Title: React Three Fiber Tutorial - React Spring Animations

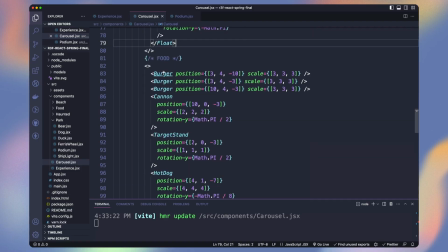249s
Now our boat is floating in the air. Let's jump to the burger. The animation is ready in the component. I just animated the position of each part of the burger. You can remove pose true.
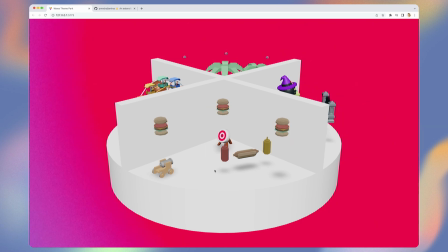261s
Our burgers are now animated. Now let's enable the cannon animation.
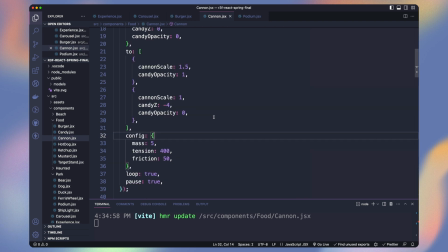266s
I added the candy into the cannon component to act as a cannonball. We are only animating its Z position and opacity. The target stand in front of the cannon has a very simple X position animation. You can see the config I used is not a custom one, but one from the predefined one from React Spring.
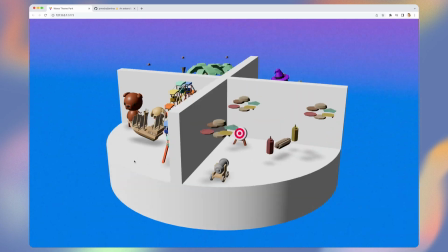285s
Let's also animate our hot dogs.
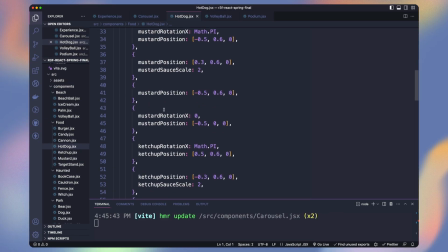287s
I animated the ketchup and mustard bottle, and once it passed over the hot dog, the sauce scale increased to fake it to be spread onto it.
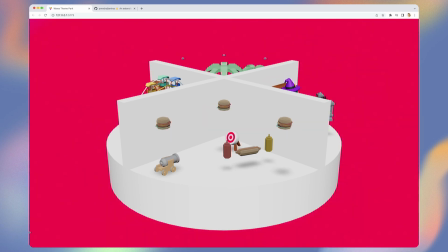296s
Sorry if you are hungry now. For the haunted part, let's make everything float.
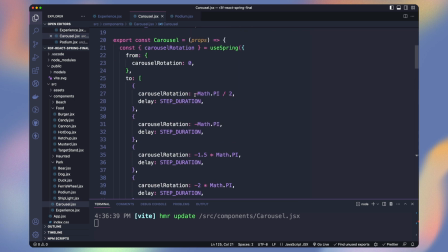301s
To be able to work on that part, we can change the from value of the carousel rotation and pause the animation. Scary, isn't it? Now let's enable the animation on the bookcase. It only moves its Z position and scale the books to make it slightly jump.
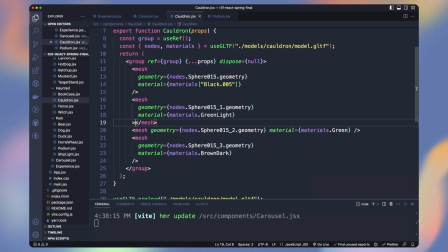317s
Let's add some glowing to our cauldron. In the mesh containing the green liquid, we add a sparkles component from React Drei.
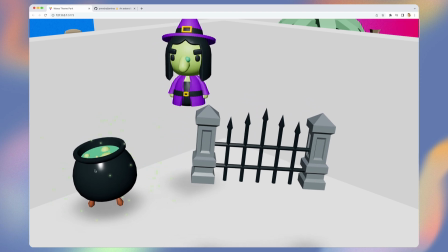325s
It's small points of light floating randomly near our object, adding some life to our scene.
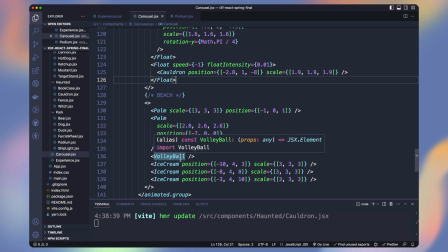330s
Now let's jump into the beach part. Change the carousel rotation to this part.
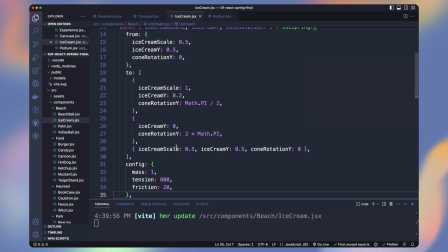336s
Let's enable the simple ice cream animation. We are changing the scale of the ice cream and rotating the hole to add more dynamism.
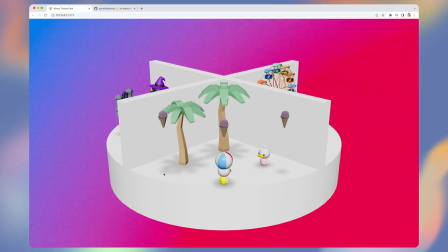344s
Okay, now the volleyball. We will build it from scratch because for this one it's a bit different.
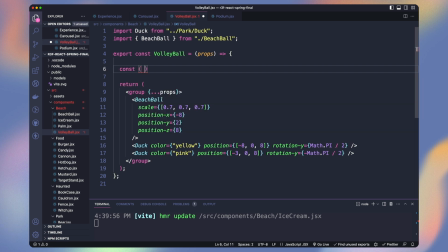350s
Instead of building the animation values inside the uSpring, we will define them later.
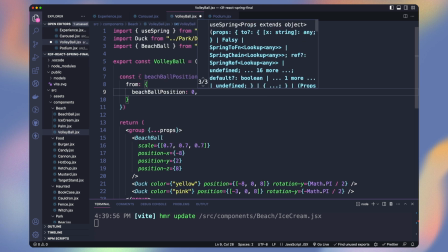355s
We just want spring values that we will base our animations on that.
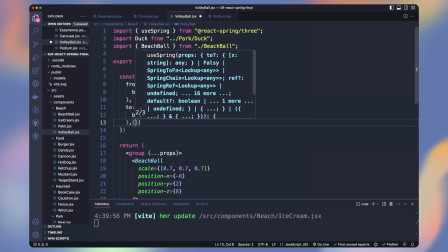360s
So our animation will have two steps, from 0 to 1 and from 1 to 2. We need it to be able to choose which bunny will jump on the ball. So now let's define our ball Y position. We use the to method on our beach ball position spring value.
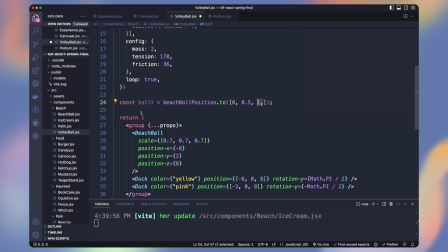376s
The first parameter is an array of the spring values we want to cover, so between 0 and 2. And as our ball go back and forth, we want to animate every 0.5 value. It will go from 2 to 4 to 2 forward and 4 to 2 backwards.
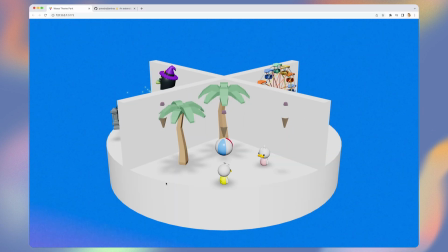393s
Now you can see in one cycle, it bounces twice. Let's animate the X accordingly.
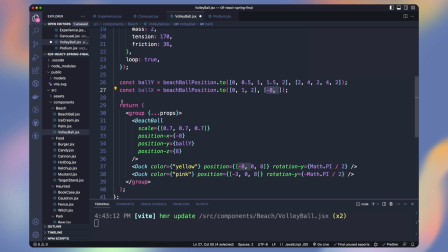399s
We only need from 0 to 1 to go from minus 8 to minus 3.
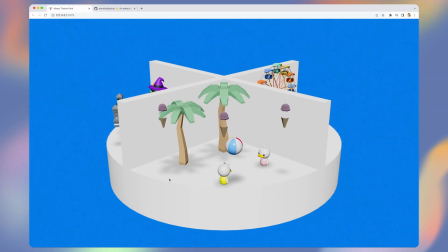404s
And when it goes back on 2, we go back to minus 8. Perfect. Now let's make our ducks jump when the ball is close to them.
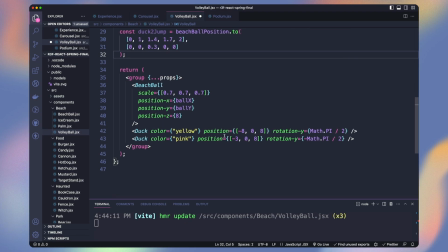412s
For the first one, it's when it's close to 0. And for the second, it's when we are at 1.
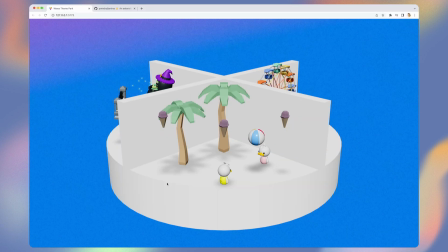418s
Let's assign the Y position on the ducks. Now our lovely ducks are enjoying a volleyball game.
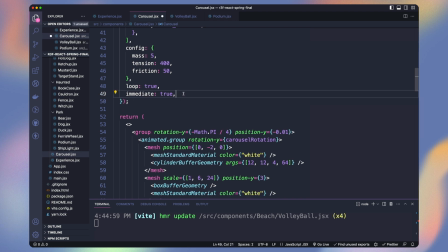424s
We are done. Let's set back our carousel rotation to 0 and resume it.
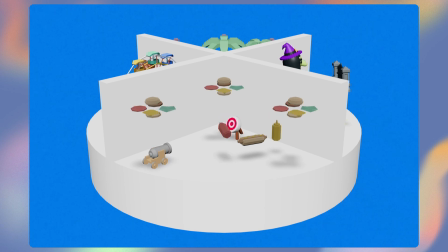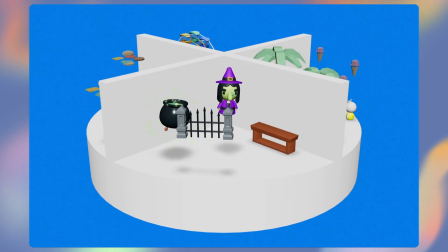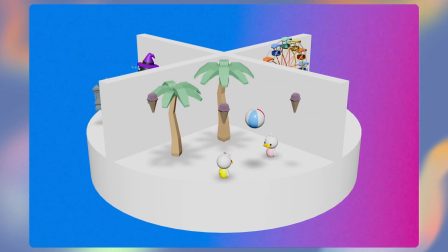Thank you for watching, I hope you enjoyed this video. It's definitely not the end of this tutorial as I'd like to add some color correction to the model and add more life to it. But it will be in another video, so don't forget to subscribe if you want the next part. If you can't wait to learn more about React 3 Fiber and 3.js, I recommend you to watch this video here.